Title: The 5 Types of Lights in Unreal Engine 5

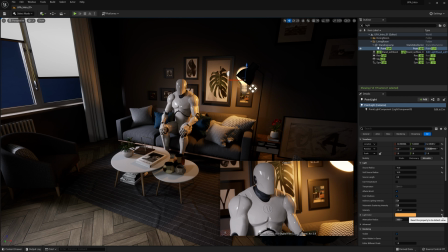[4:01]
If you've got any training in cinematography or a basic understanding of lights,
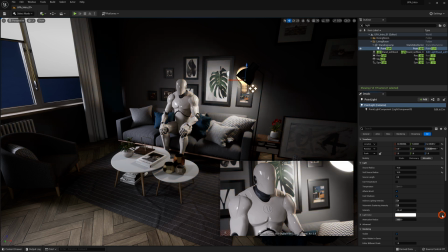[4:06]
you'll know that there's this thing called temperature in Kelvin. So I like to use that. So to use that, we tick on use temperature. Now let's just reset this and you'll get something that looks like this. It's identical to the white color.
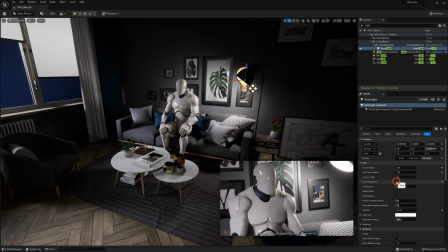[4:23]
As you can see, it makes no change ticking it on and off. If you know a little bit about the various lights and the temperature in Kelvin that they emit, you can start changing these values.
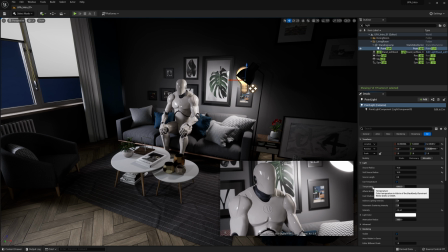[4:36]
So for example, a tungsten light, which is the one that you'd usually see in your home that offers that warm, nice glow, that homey feeling, is around 3200 Kelvin. So if we type that in, instantly we get something that looks like a warm, homely light.
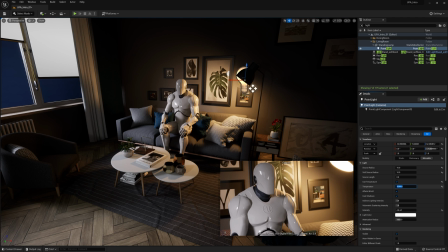[4:52]
So let's say this was a fire or a candle. We could go lower to like 1800 and we get this really warm glow that you would get from a candle. If this was meant to be from a daylight and it was overcast outside, we might go up to 8,000 and we'll get this much more like bluey tinge.
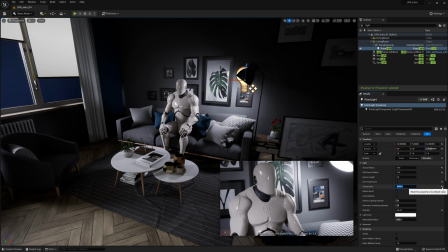[5:12]
And you don't really need to know all these values off by heart, although they're easy to find on the internet. You can really just grab this slider and move it up or down and find what you like, and you just know that you're going to get a pretty realistic result.
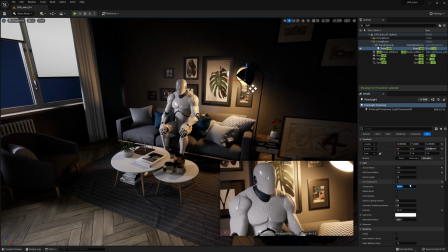[5:29]
So let's change this back to 3200. We're not going to look at any of the other settings, then for more advanced sessions later on. But we do want to recognize that a point light is a different type of light to some of these other ones we have. So this light emits light in every direction possible.
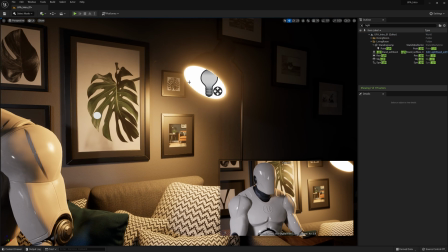[5:49]
So right now it's inside the lamp and it's hitting the lamp and not going beyond it.
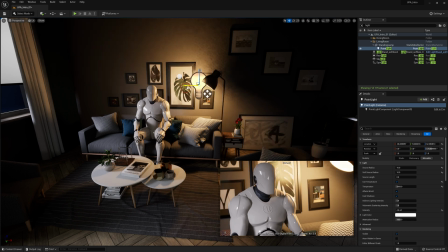[5:54]
But if I was to take it out, for example, you can see that it just emits in every single direction.
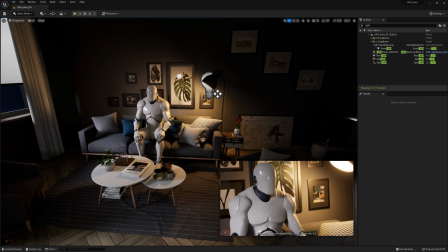[6:05]
Now, that's nice enough for this example, but it's not what we want for a lot of others. So let's go up to the top right in our outliner where we've searched for light, and we'll look at this one on the list, the Rect Light. So this stands for rectangle light. Now, I've selected it, but it's not anywhere on my screen.
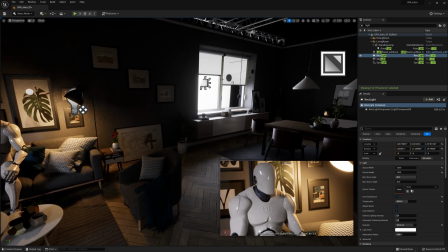[6:22]
I could search around and I'll eventually find it.
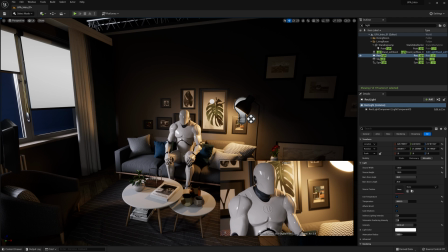[6:25]
But if I press F while having my viewport activated, it'll take me to the light and frame it for me.
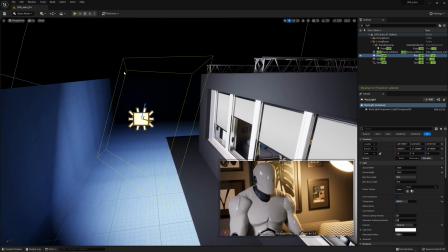[6:34]
This is a rectangle light. Now what's happening here is it's drawing a rectangle and it's emitting light from that entire rectangle. Now this type of light is really common in film sets. It kind of gives this soft, nice shadows and lighting.
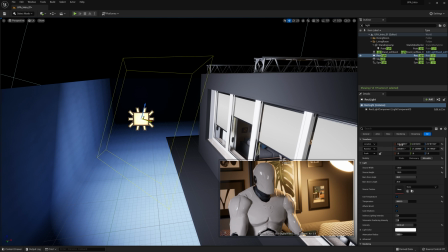[6:51]
So if we look over on the right here, we have our usual values, our transform, our rotation, but we also have the light settings. These ones are a bit different to the point light, you might notice. So right now, it's got a source width and source height.
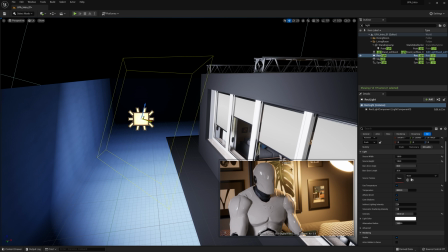[7:07]
This is how big the rectangle is, and it's going to change a lot about how the light falls on your scene. So a very small size will make very harsh, sharp, and hard shadows.
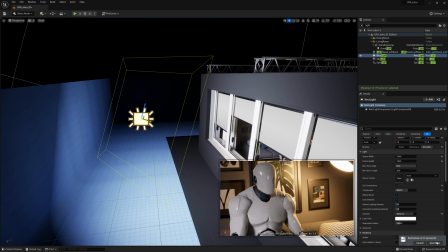[7:22]
Whereas a much bigger light with a much bigger surface area is going to make softer shadows. So let's just change this to something tiny, something silly, like a 5x5 light.
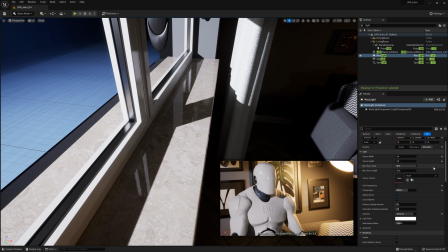[7:40]
And you can see from these shadows here how harsh they become. I'm just going to Control Z, and it's back to being soft.
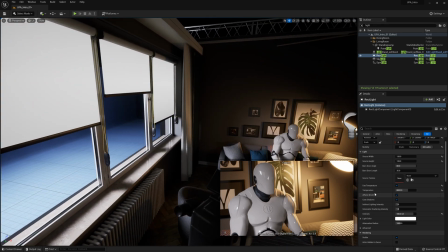[7:50]
Now, just like the other light, it has temperature, it has color, it has intensity, so we can change all those.
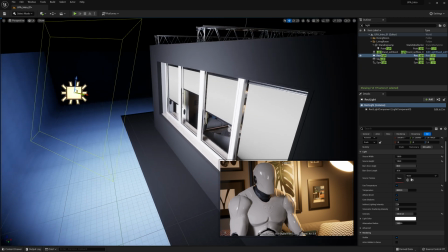[7:59]
It also has a barn door. So what the barn door is designed to do is cut out light hitting the outside.